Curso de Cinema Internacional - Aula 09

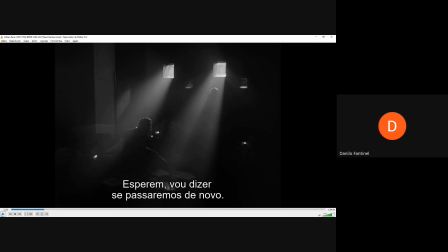Na calada da noite, no breu da sombra, figuras meio que não mostram o rosto, mas que exibem a vida dos outros em jornal, em televisão dali em diante e tal. Então é mais ou menos essa pegada da cena que a gente vai ver agora.
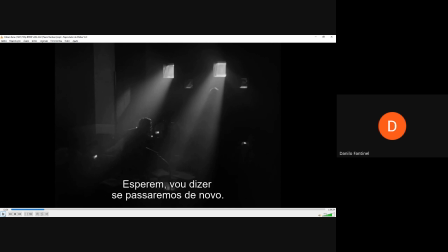Então aqui a gente está vendo um pouco de uma solução de teatro que vai entrar dentro do filme, porque no filme é difícil a gente ver tantas cenas, principalmente nesse momento, no escuro, sem mostrar o rosto.
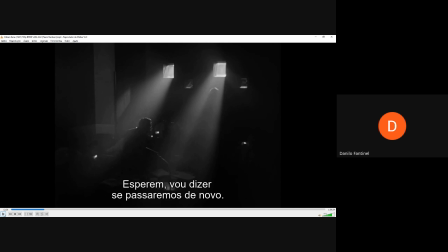Isso era muito. Não era comum, era muito incomum que isso pudesse acontecer no filme. Não sendo um filme de horror, isso não acontecia num filme clássico, né? Então, aqui tem uma novidade: mostrar um pouco que esses sujeitos, que são mais ou menos interesseiros ou fuxiqueiros, né?
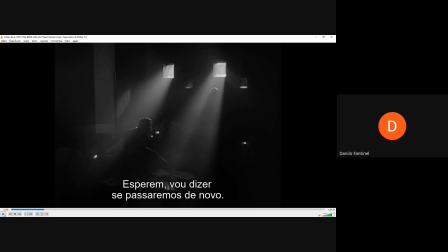O jornalista é um pouco assim, né? Jocosamente falando, eles estão trabalhando mesmo nas sombras, no escuro.
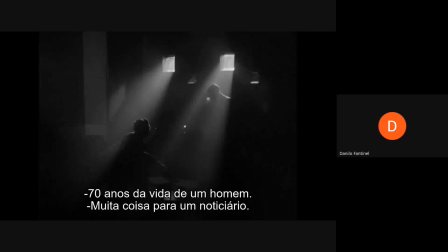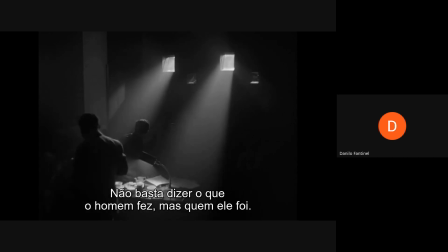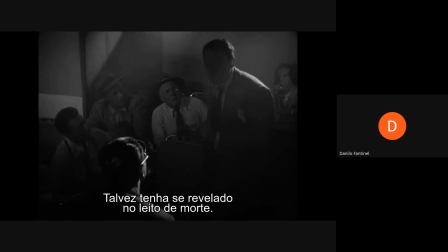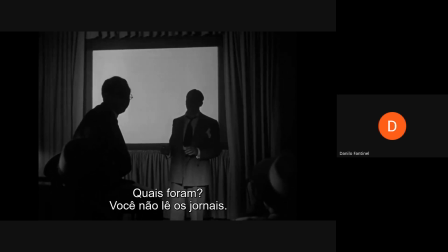Então, ali, ó, pessoal, parar um pouquinho na cena para a gente primeiro explicar o que é Rosebud.
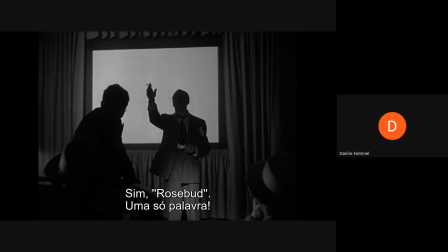Quando ele morreu, e o personagem está ali falando, ele fala essa palavra. E a busca sobre o que é Rosebud é o que vai girar o filme inteirinho. É como um dínamo muito importante da história do filme. Ou seja, eles não querem só descobrir quem é o Ken,
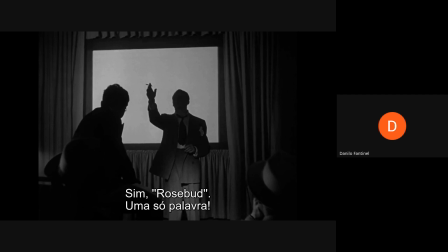desculpe, mas também o que significa essa palavra, o que ele quer dizer com isso, uma pessoa, o que é. Então, isso é importante para vocês que vão ver o filme.
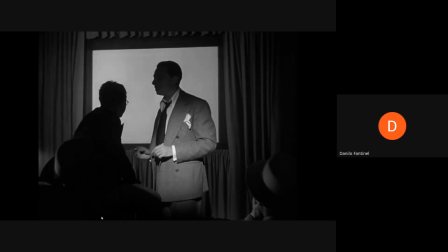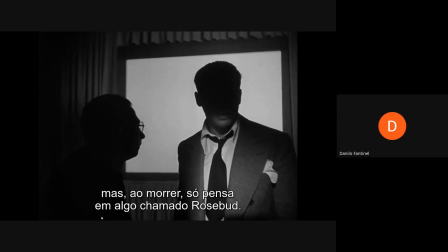Então, uma paradinha de novo. Olha só, a gente está vendo os jornalistas na escuridão. Um cara está meio de costas e o outro está totalmente na sombra. Não é um erro, né, pessoal? O Kane, o diretor de foto, o diretor de luz, não ia errar exatamente nisso.
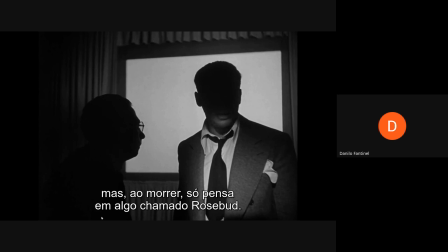Então, o que que a gente está vendo? Uma luz de teatro. O teatro é basicamente isso, né? Usa a luz para poder ressaltar questões com relação à personagem e à história também. E a gente está vendo esse recurso aqui. Quem é essa figura estranha que está querendo saber quem é quem? Não sei, nem a gente sabe. De uma forma geral, a gente não sabe muito sobre jornalistas, né?
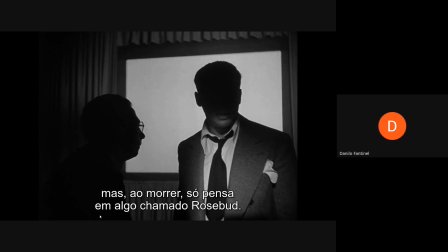A gente sabe o que que eles publicam sobre os outros, sobre aquelas outras histórias que eles investigam. Então, tem um recurso de teatro também, de metalinguagem, para afirmar alguma significação com relação a esses personagens que a gente está vendo aqui. Pessoas que atuam nas sombras, talvez.